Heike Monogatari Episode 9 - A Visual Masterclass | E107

But what exactly makes this shot really effective and I wouldn't say it's just the shot itself but it's the things that surround the shot that really make it work.
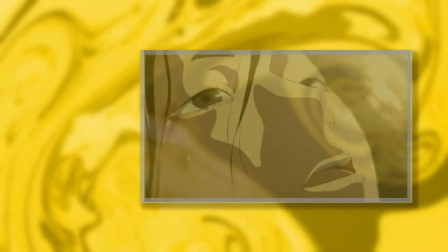(19:14)
the Atsumori shot initially is super intimate and perhaps
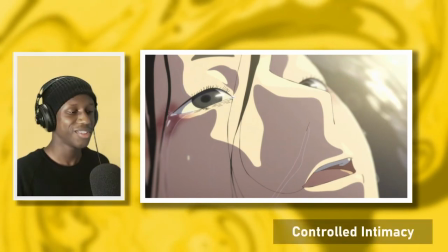(19:19)
the most intimate this show has been which is really funny because this show is still
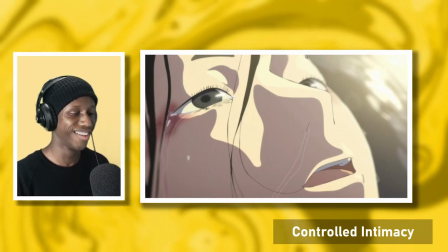(19:24)
very intimate overall and by so intimate I really mean in the way that it punches in to the point to which it dominates
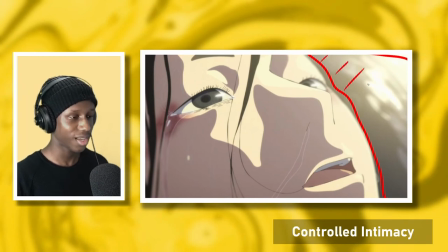(19:34)
the majority of the frame most of it is taken up by him to the point to which we can
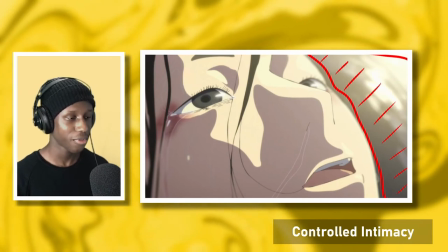(19:38)
see the hair coming into his mouth and the water coming out of his nose but if we look at some of the shots surrounding this they feel extremely
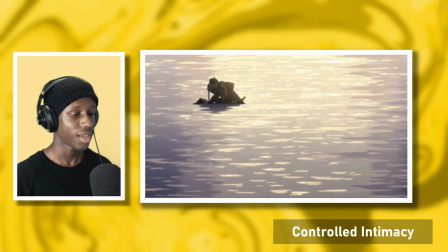(19:48)
detached and distant as the we have these wide shots looking out at the water the majority of it you could classify
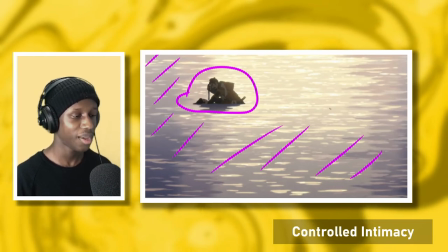(19:57)
as empty space and by empty I don't mean nothing in it and it's irrelevant
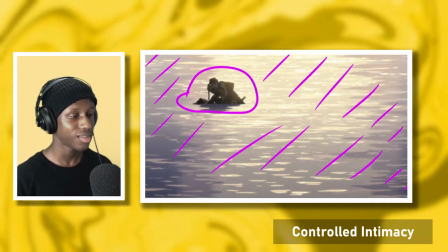(20:02)
but more so it's space that isn't taken up by any subjects or human
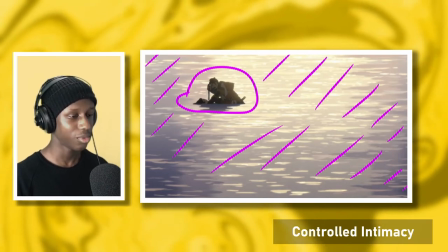(20:07)
subjects this director is basically able to dip between these varying
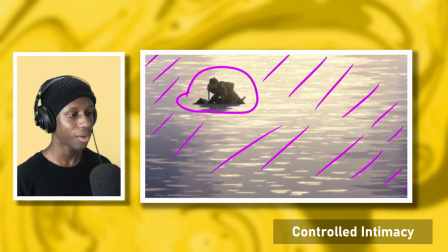(20:12)
short distances and i think that says a lot about the fragile nature of life and political power which this show talks about and and is a massive topic in
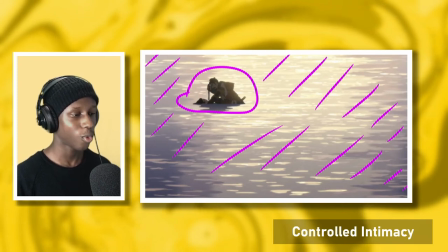(20:23)
this show we can go from of course being the most intimate and having it
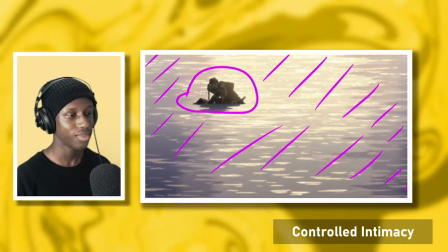(20:27)
all having this golden moment and then the next second you know it it's
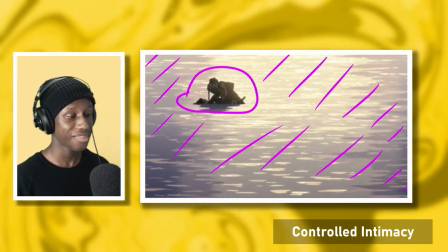(20:32)
completely gone and there's nothing there anymore in an instant
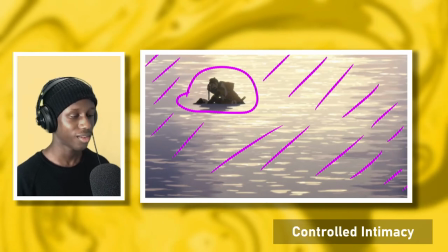(20:37)
everything can be crushed and everything can you can take forever to grow you can create something but it can be crushed right there and then they're able to disconnect and perhaps disengage from the situation so quickly and instantly and that leaves quite a mark on the viewer at least it did for me in the sense that it
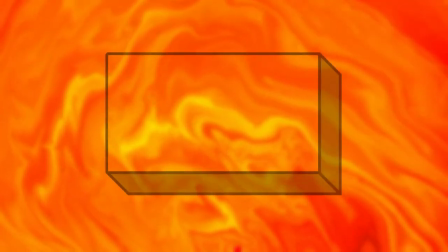(20:56)
just feels that whole moment feels almost irrelevant now and i
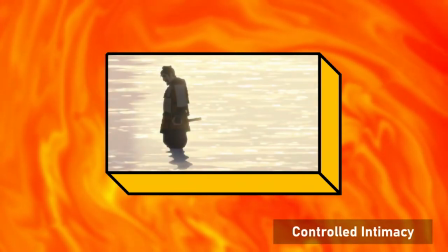(21:01)
don't mean it in a bad way in a good way and how that that intimacy is
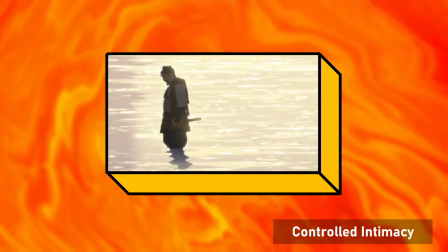(21:06)
just being relegated and it's not it's not ever to be seen again
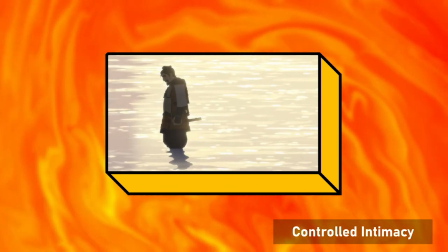(21:10)
as we now just have this shot of his enemy just standing in the water
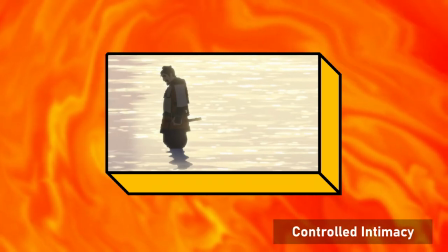(21:15)
and just you know looking at water now as his
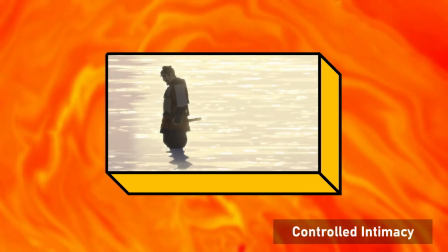(21:20)
face just sinks into the ocean it's actually to definitely builds on the concepts of this show really well being death and political power and it's nothing short of stunning. So just some quick takeaways from this episode. I don't want to take up too much more time because I've said a lot but I'm just gonna condense basically the very core aspects of Takashita's style and just some things we can learn. The first thing is really that lighting is just such an important part of animation and what makes it so mesmerizing is the way that it's simply constructed or molded by the creatives working on said thing.
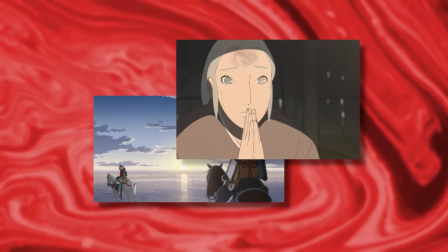(22:01)
It can be used to communicate the most happy of emotions or the deepest darkest of feelings and desires and Takshita does
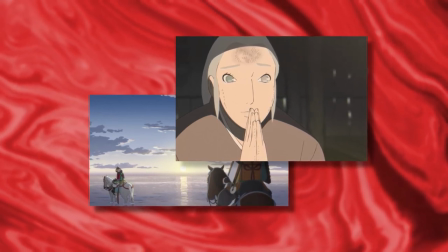(22:09)
exactly that and shows us the potential of lighting in animation and even natural lighting and how that can be used.
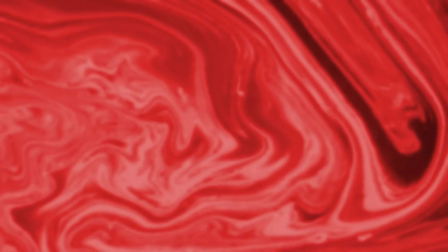(22:17)
This is also something I've made clear on the podcast previously, but the lens is also super important.
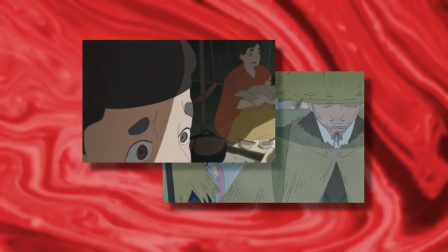(22:23)
You cannot forget the lens, particularly when looking at a filmmaker or creative like Takeshita or Naoki Yamada.
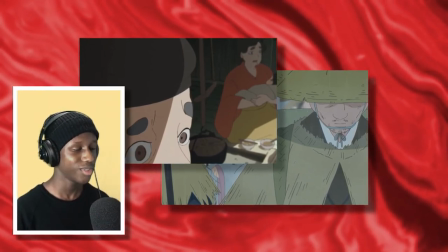(22:31)
It's fundamentally kind of what they're alongside. Of course, you could say lighting, I guess, because light affects the lens.
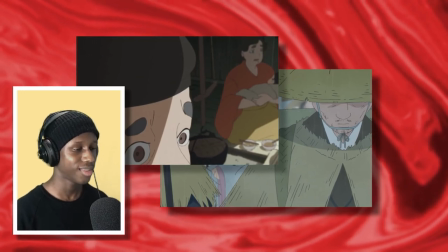(22:39)
But how the lens constructs the image, or at least that's what the impression they try to create.
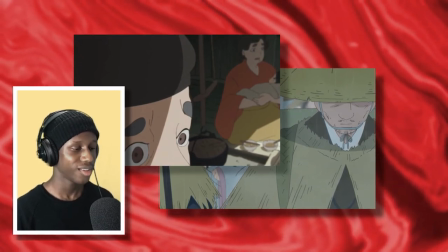(22:47)
It's so fundamental to their style and it takes animation to a very different place.
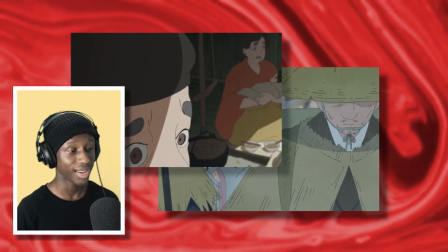(22:54)
It's an art in itself to convey this very realistic means of shooting that often
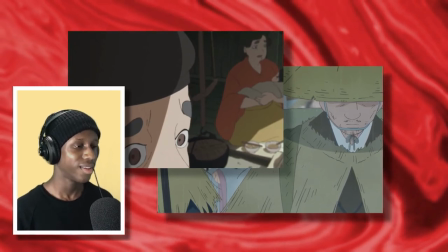(23:02)
animation doesn't perhaps lean into as much and it honestly is stunning in a lot of cases.